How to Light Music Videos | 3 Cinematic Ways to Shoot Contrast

Hey guys, I'm Kevin. Welcome back to SET.
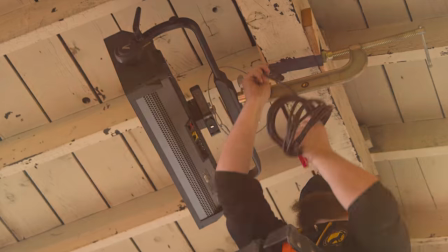This is my homie, Tway, and we are coming at you with some fire today. Tway, what do we got?
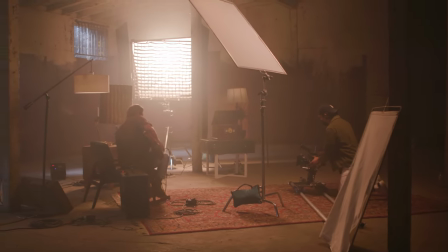(0:16)
We are lighting a music video. It's a cinematographer's playground, so it's all about letting your creativity run wild.
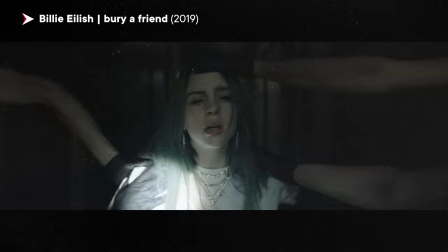(0:23)
I always wanted to shoot a music video because there's no rules to it. You can get as stylistic as you want, you can break lighting rules, you can do anything you want.
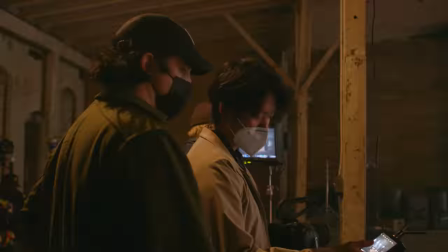(0:30)
That's why I'm so excited to be here today. So let me introduce to you the idea for this music video, okay?
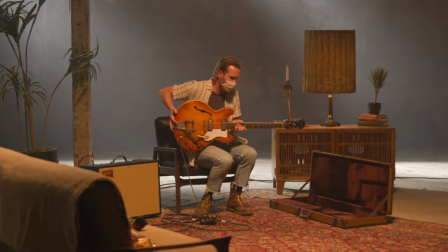(0:35)
We got this rock guitarist in this abandoned warehouse and the reason it's in abandoned warehouse is because the
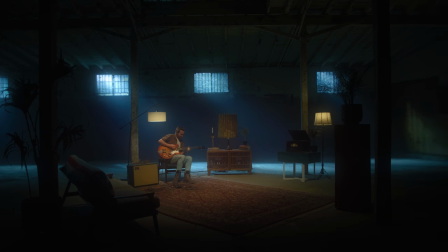(0:40)
decrepidness of the whole Scenario outside of the pocket of warmth that he has going on. We have to kind of use it in a creative way So when I say that what comes to mind?
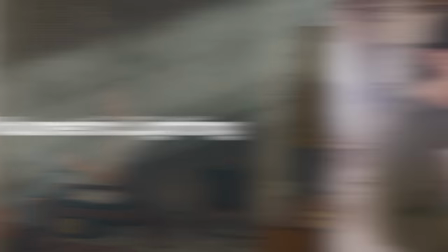(0:51)
We've got color contrast volumetric lighting There's just so much that we can pack into visual interest. So I'm excited to explore that you ready to go I'm just gonna be a crafty. Okay, you're gonna let you handle it. Okay. Well I guess I can handle a couple guitar solos
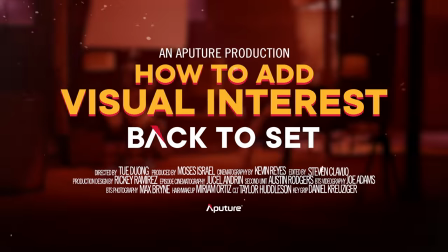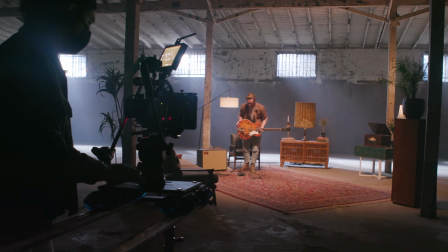(1:15)
So I am lucky to be working with the talent today who happens to be one of my best friends He is the best man at my wedding. We're shooting music video playing some guitar playing some guitar You're gonna try to play guitar.
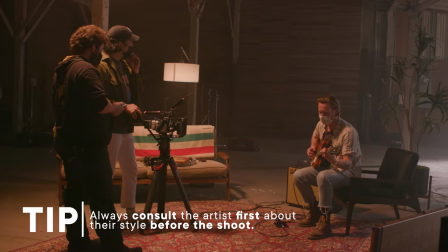(1:26)
You're not You're cutting it You're cutting it whenever we get an artist and we want to shoot a performance or even a music video for them We want to make sure we're on brand with that artist. What is your brand and how are we supporting that in the production?
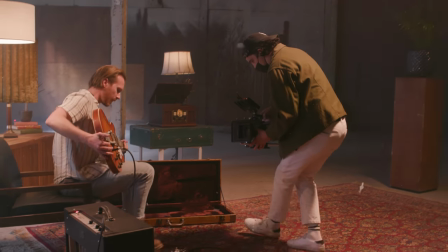(1:38)
You know, I think my brand or creative approach, like when I'm sitting down to write a song, is in my living room with my guitar, my amp, and I transport and do a different world. Everything kind of is blocked out. No joke, he is a great guitarist, but he has been practicing for the last 10 days. And if you screw it up, you're going to ruin the whole production. It's pre-recorded. I can't.
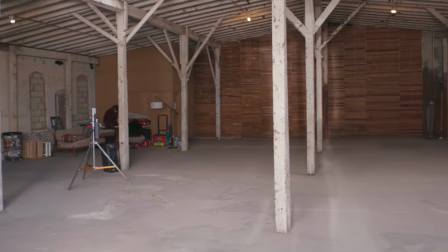(2:00)
I'm just saying, hey, one of the first things that I look at is what does the production design look like? What's in the set? This is my homie, Rick. He is an art director and he is going to be helping us with my vision today and the director's vision from TWEY.
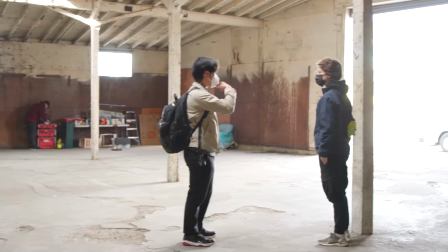(2:13)
What I'm trying to accomplish is a warm inviting setting. We didn't give you much to work with because this is the opposite of a warm inviting setting.
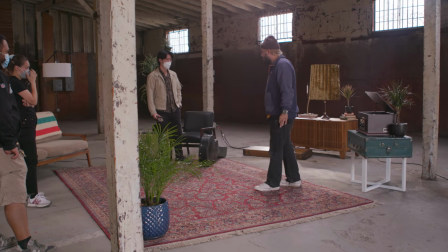(2:21)
It's a really cold abandoned warehouse. Typically when you're in a warehouse, you think cold spaces, right? So in this particular situation, we want to make it feel intimate, inviting, warm. So when I saw the space, I thought of like a loft, cool furniture, cool shapes.
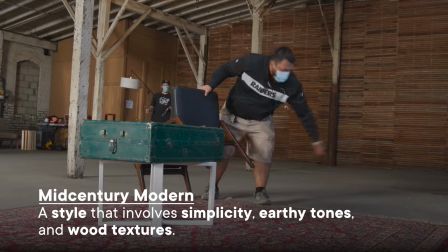(2:35)
All I did was source out some mid-century modern furniture with some cool warm colors, carpet to contrast.
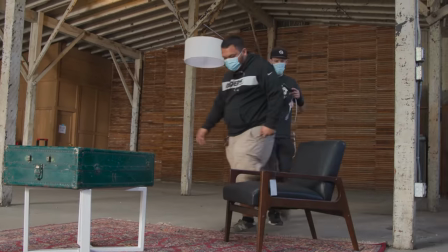(2:41)
They'll move a chair five times until we get it right in frame. Our department is just one small fraction of it. If it's done right, it could be an important piece of the puzzle. Where are you getting this stuff and how are you working it into the production?
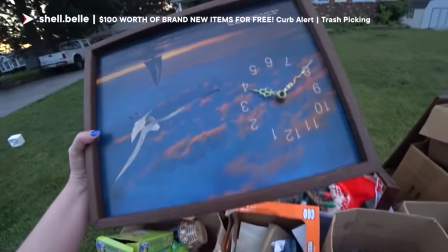(2:52)
If you're crafty, you'll hop on good old Craigslist. If you're artsy, you can flip curb alerts or find some stuff in the streets.
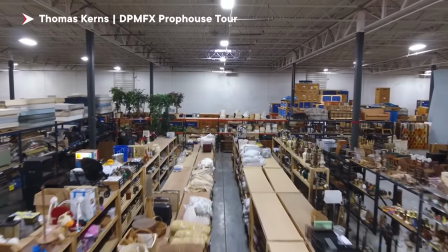(2:58)
If there's a little budget and the time permits, you can actually hit up a prop house. I encourage being resourceful. That's where the true creativity comes out. You're following that passion for a reason. It's okay, that's what art is.
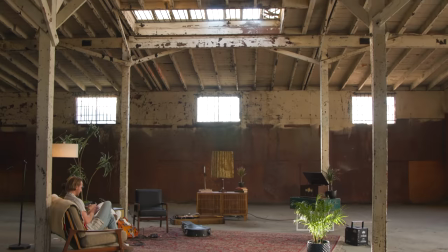(3:09)
It's creating, it's following that. It's a journey, but have fun with it.
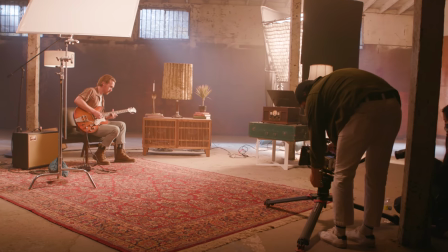(3:12)
This set kind of reminds me of my living room and how you guys have created that emotive bluesy type feel and I think this supports it perfectly.
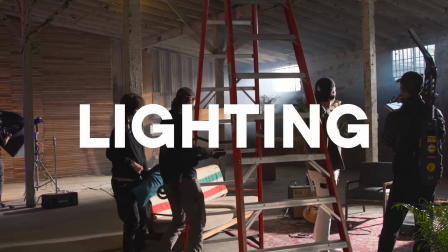(3:21)
All right, guys, now we're gonna start talking about our plan for lighting. That's what we're here for. And that's what Taylor's here for. He is my CLT today. Here's what I wanna do. We have a wide frame. I want it to be warm, and I want it to just be soft.
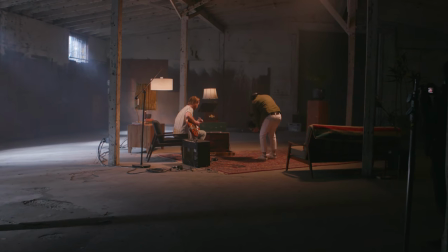(3:33)
It helps convey kind of the contrast of the location of a living room, warm inviting, in an abandoned warehouse that's kind of cold and a little grimy.
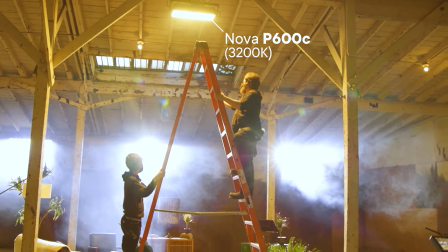(3:41)
We've got our Nova 600 seat, and we have an Octopan from DOP Choice for that, I believe.
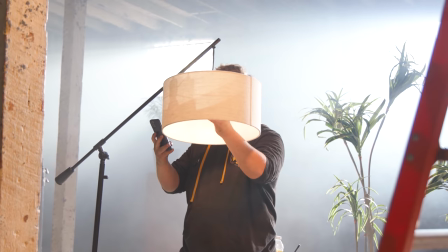(3:46)
So we're gonna throw that up there, and that can be our, like, toppy key. We can definitely throw some B7s in all of these practicals, give them some nice warm glows.
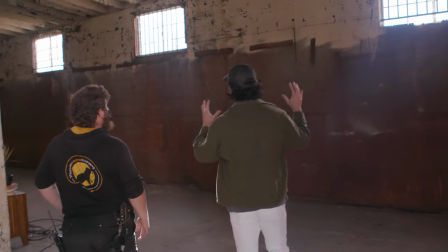(3:54)
These windows are, like, asking for me to shoot.